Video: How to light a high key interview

Is it your New Year's resolution to get into filmmaking? Maybe you're starting a YouTube channel, you're just trying to get into the craft, you're trying to level up your visuals, but they're not looking exactly how you envision them when you're planning them out. This video is going to help you understand the basics for the cinematographer's bread and butter, the talking head shot. So the first thing we're going to look at is your camera settings, and yes, we are going way back into basics for this. I've had so many questions about how do you get into video or where do you even start? It's here. And the first setting we're going to look at is shutter speed.
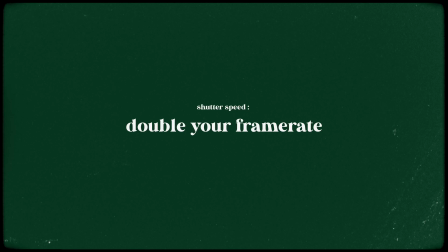Ideally, you want your shutter speed to be double your frame rate, and this is just so you get the most natural and organic looking motion in your image as possible.
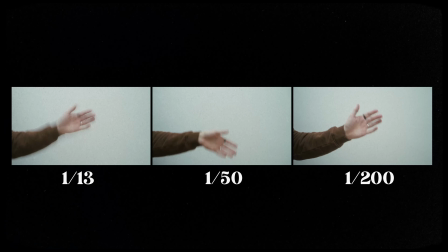A lower shutter speed can mean you'll get weird motion blur throughout your image, and a high shutter speed means you don't get any motion blur at all, which can be really good for action sequences, but for a talking head, not so much. The next setting we're going to look at is your camera's ISO, or ISO, and ideally you want to keep this as low as possible or at your camera's base ISO level.
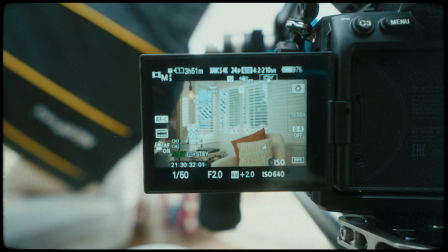I'm on the Sony a7S III, so the base level is 640. Without getting too technical, ISO determines how sensitive your camera sensor is to light,
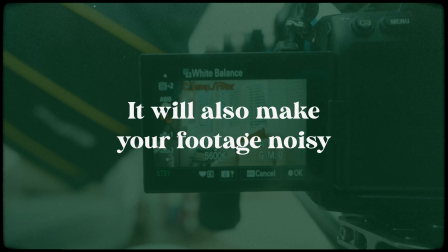but it also shifts the noise floor, so you want to keep it as low as possible if you want those cleaner shadows.
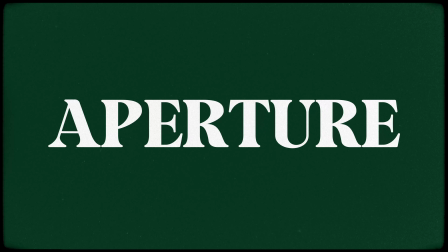And the last camera setting we're going to look at is your lens's aperture, and this can be dialed into taste depending on how much depth of field you want.
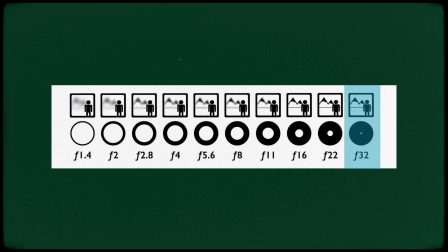If you want lots of depth of field, you'll have a high f-stop, and if you want a shallow depth of field, you'll have a small f-stop. All of the settings we've just talked about are part of what's called the exposure triangle. They all affect how much light is let into your camera's sensor in some way or another, so you need to kind of meet them in the middle somewhere or work them in a way to get as much light as you can. And while the settings for a talking head might not be the same for every single situation across the board,
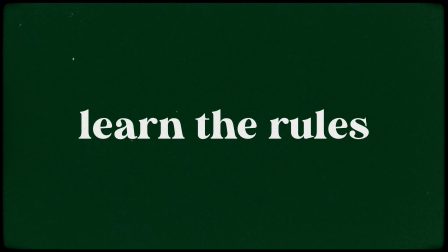it's a good foundation to learn so you know when you can break those rules or change them creatively. The next thing to consider is where you're placing your camera in the space, or your composition. If you think about watching a video online, or at the cinema or anything like that, you're essentially watching a flat surface, so it's our job as the cinematographers to create the depth in the scene. The easiest and most tried and tested method of this is to shoot into the L or corner of the room.
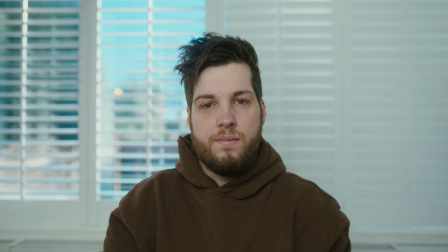Of course, this is all largely dictated by the narrative or how you want your audience to feel when they're watching your film or YouTube video,
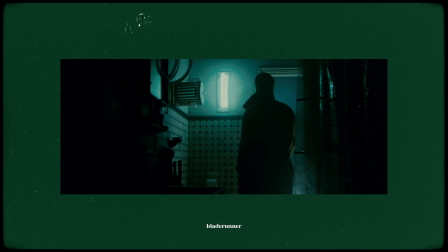but understanding the rules will help you break the rules, as I said earlier. This brings us to lighting, which is arguably the most important thing about any video. More important than what camera you're using, maybe not as important as audio, but that's for another video. But without lighting, your video would look like this. Bit dark, innit?
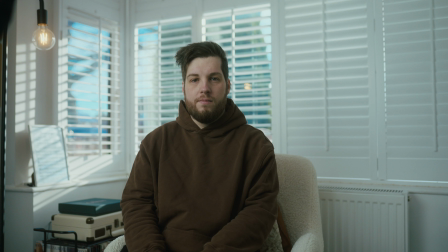In this example, you can see I'm in the corner or the L of the room, just to get as much depth as possible,
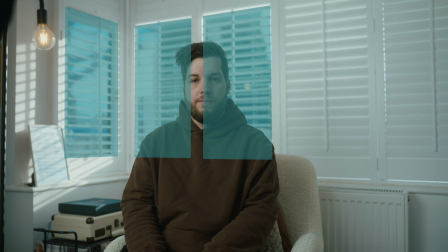and there's some windows behind me just to help motivate any lights that we would bring in that would help shape our image. So we've got our camera settings all dialed in, they're exactly the same as I mentioned earlier, but as you can see, the image is way overexposed. And there's a few ways we can help to control this. We could add some ND gels to the windows, which would help bring down the light level coming in. But if you're not allowed to put it on there, or you just don't want to put gels up, it is pretty time consuming. We could also increase the aperture in our lens,
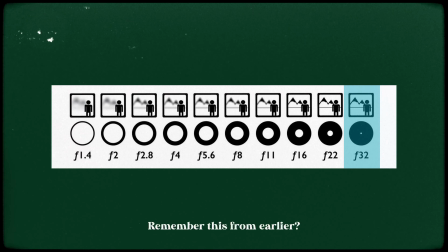but that would increase the depth of field in your image, and maybe you don't want to see everything super tack sharp. Maybe you want the background to fall off out of focus a little bit. So we're not going to do that either. The third option would be to use a ND filter. Think of it like sunglasses for your lens.
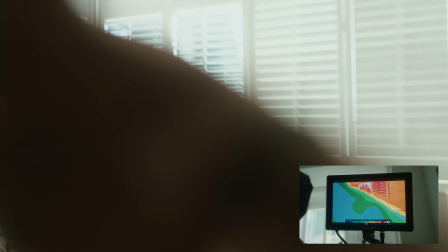So we've got the ND filter on now, and we've brought detail back outside the window, which is great, but now we've got a new problem. I'm underexposed.
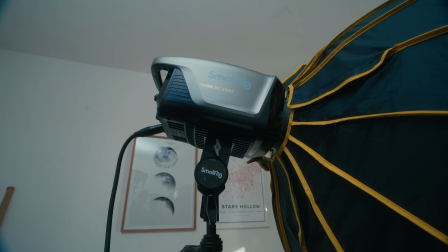You can't see me. So the first light we're going to bring in is the SmallRig 350D, and if you've already ND'd down your image, you're already it's not underexposing, but you're going to need more output to bring the level back up.